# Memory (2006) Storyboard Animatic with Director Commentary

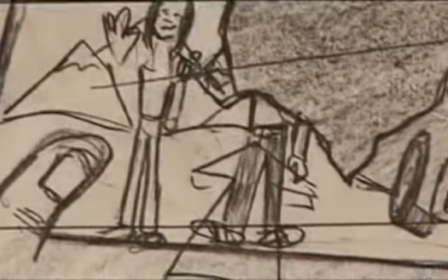And the torn photo, which actually I think came out very well in the final staging.
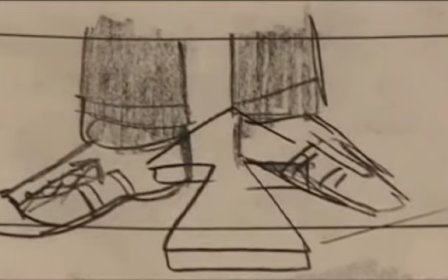Again, very nice touch from production design in doing that. The shoes.
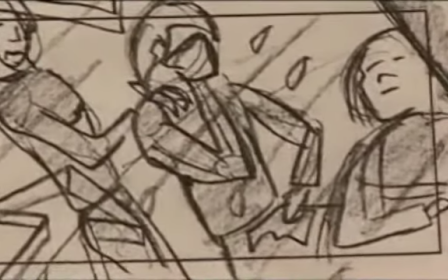This was a very poignant moment of him with his mother, which was just lost and just shortening the film.
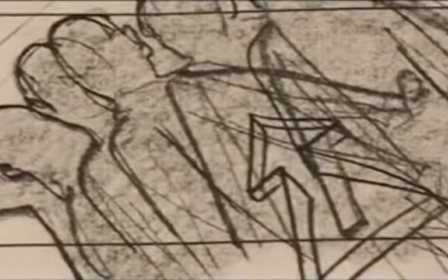The idea was to take this dream sequence, which is what's going on here,
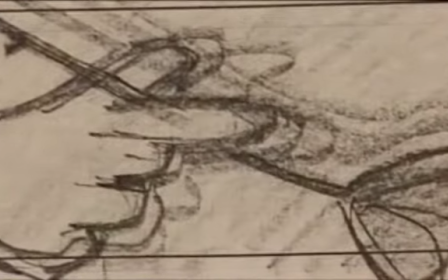and just make it very scattered and chaotic and lots of tracking, so the images were sort of overlaid.
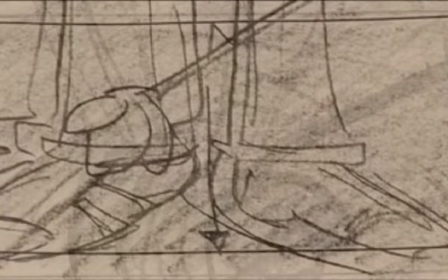Slow-mos and overlays and double exposures and the rose falling at the red feet, which ultimately was lost.
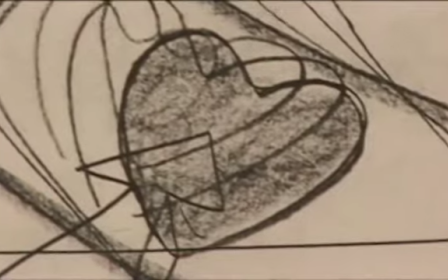Even when we were shooting these sequences, because at time, drug trips like this one had to be significantly paraphrased.
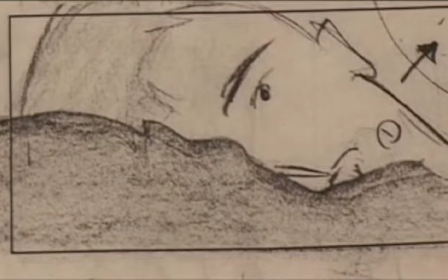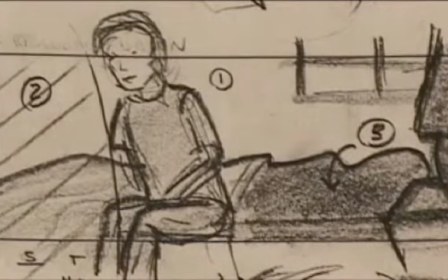Taylor waking up. This is fairly pretty much 1, 2, 3.
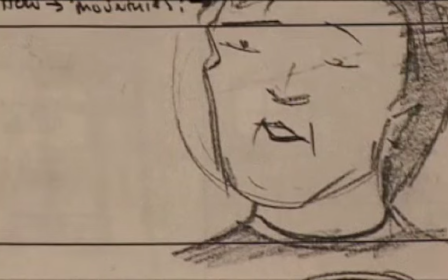That means he sits up, he moves, and she gets up. It's sort of the staging information there. But this was pretty much shot exactly as it was boarded.
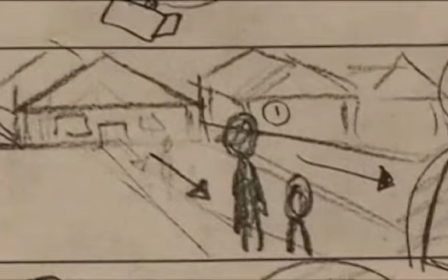And then Scott Anderson, I handpicked. I knew I wanted Scott to play the father here.
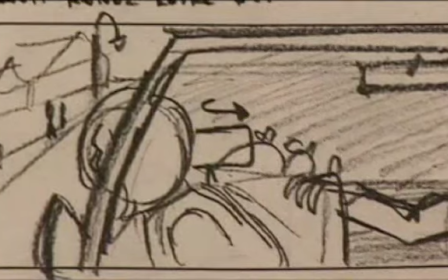I thought he could give a real depth. He's just an absolutely incredible actor.
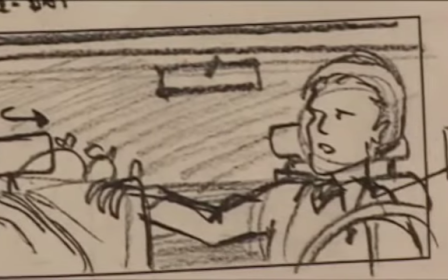Because really, in this film, the young girl has not been abducted.
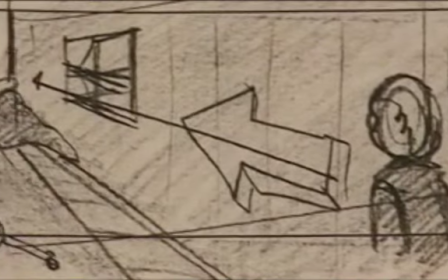Everyone thinks she's dead. So this, everything to do with her is really the father.
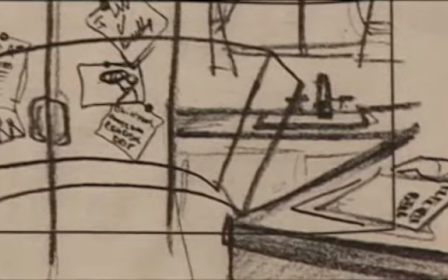It's about the father's grief. We found an extremely sad house.
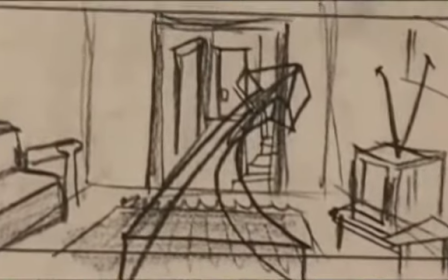And this is a case where it was almost like the house popped out of my head. It was so similar to the house.
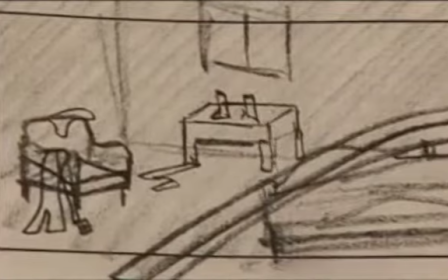You create these imaginary locations, which I then, in the case of these storyboards, because I used as a selling tool,
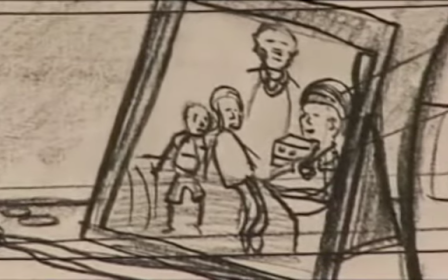these weren't even boarded to actual locations. So it was really neat to find a house that was so similar.
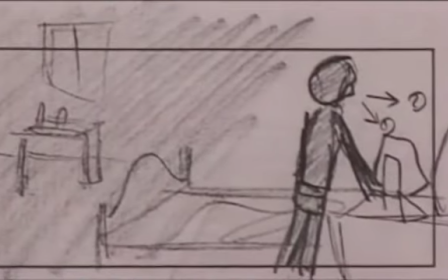And this whole picture piece, the sleeping with the
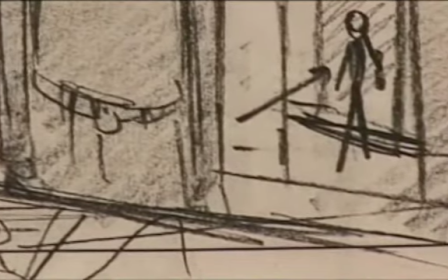photo, it's very poignant.
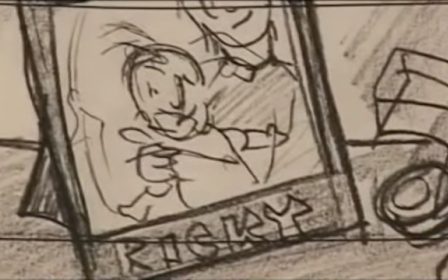I lost Ricky's room, and the house didn't really have 3 bedrooms upstairs,
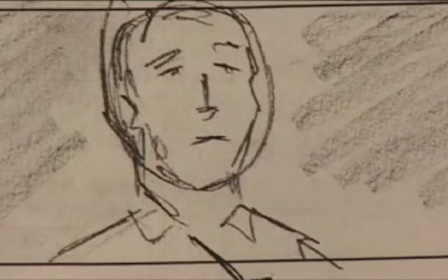so the idea was the dad sleeping with the son, who's young, and the girl's room's untouched.
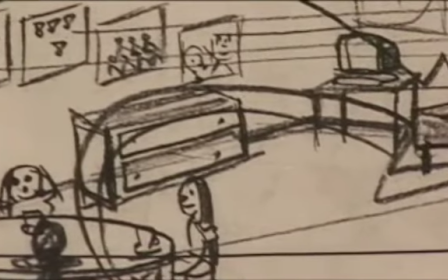The tea party table with the dolls is obviously an allusion to the party later,
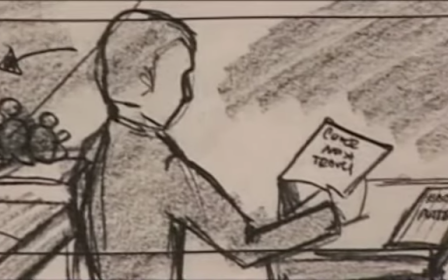which you would see in a second screening, and I think there's a lot of neat little details you'll notice in the screenings.
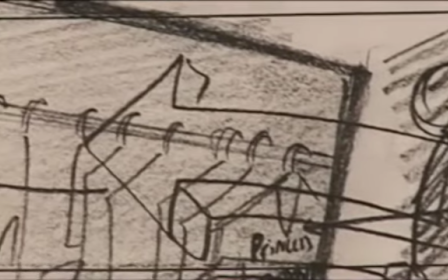He's going through all her things. He finds her shirt.
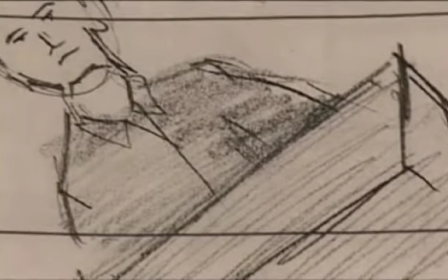If you look at the monitor there in the actual film, you'll see it's all tchotchked up with kid stuff, which I did on that day.
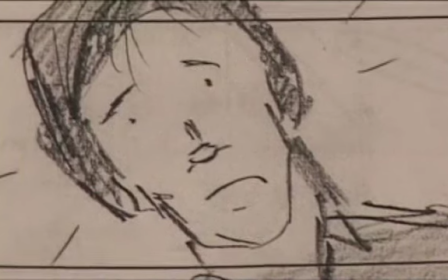And that's something that I do think that people don't think enough about in films, giving it that real little touch.
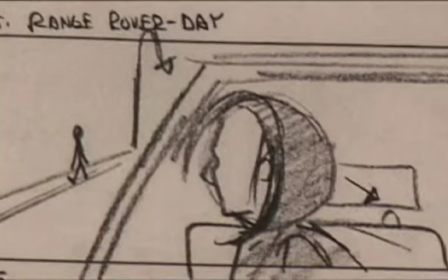I mean, you look at your own environment and you'll see it's not clean and sleek generally.
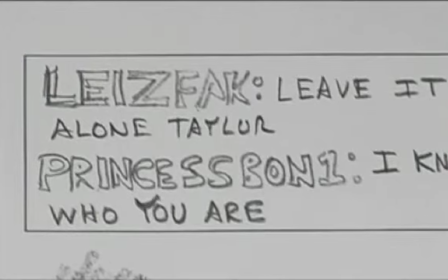It's real. This whole internet piece pretty much was as it was envisioned.
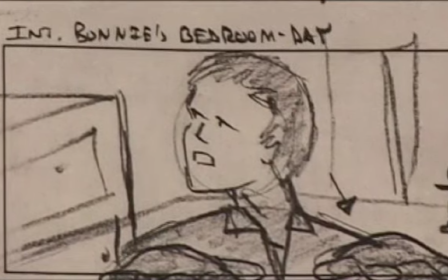And Scott here. And the drawing sort of looked like Scott because I knew I was going to use Scott even back this far.
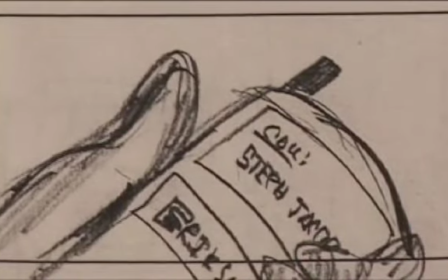The whole cell phone piece, pretty much the same.
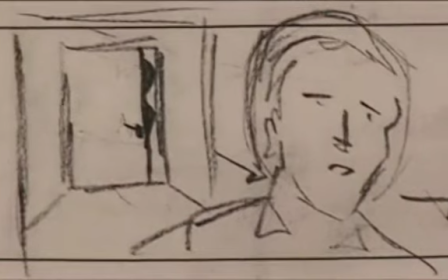And the running and this action I think is very important to the body of the film.
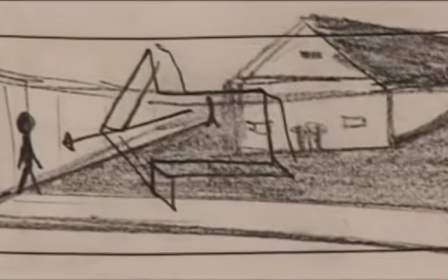I always like to have as much action as I can. This was the snowball scene.
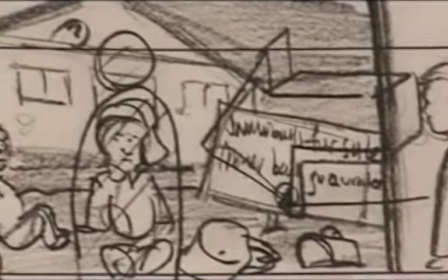For production reasons, we just couldn't do this scene.
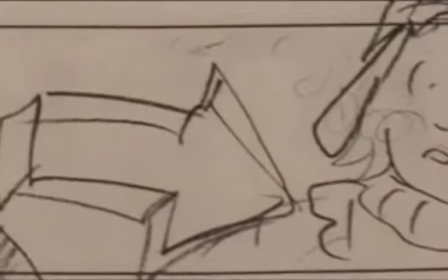It doesn't snow in Vancouver, so the cost of creating artificial snow and all this other, well, you can imagine.
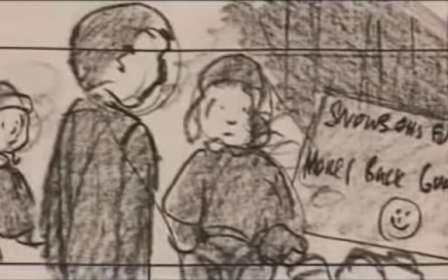It was a great scene. It was a way to introduce Ricky.
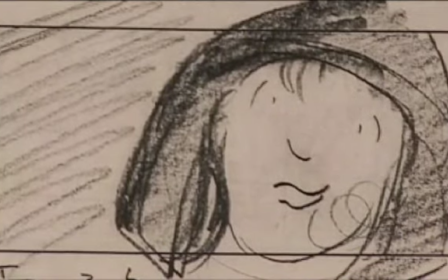When we lost the snowball scene, what I did is when the dad comes out of the house, he's walking Ricky to school.
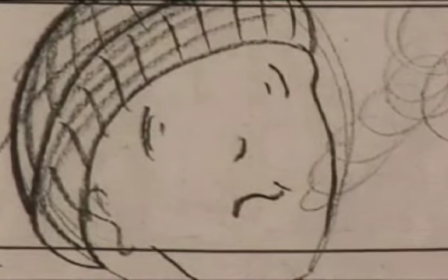So I got the beat of introducing Ricky. It wasn't this personal where Taylor really gets to meet Ricky.
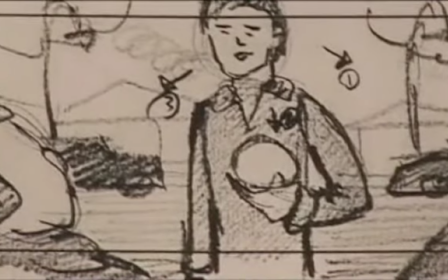I mean, the idea of this scene, they're selling snowballs, which is kind of ridiculous, sort of ripping off people.
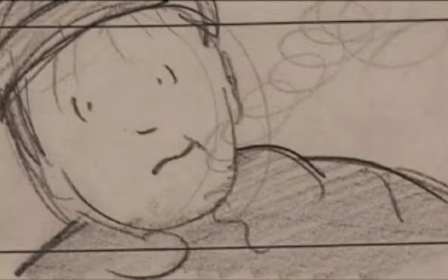But Ricky gives him the snowball, and there's this sort of bonding moment.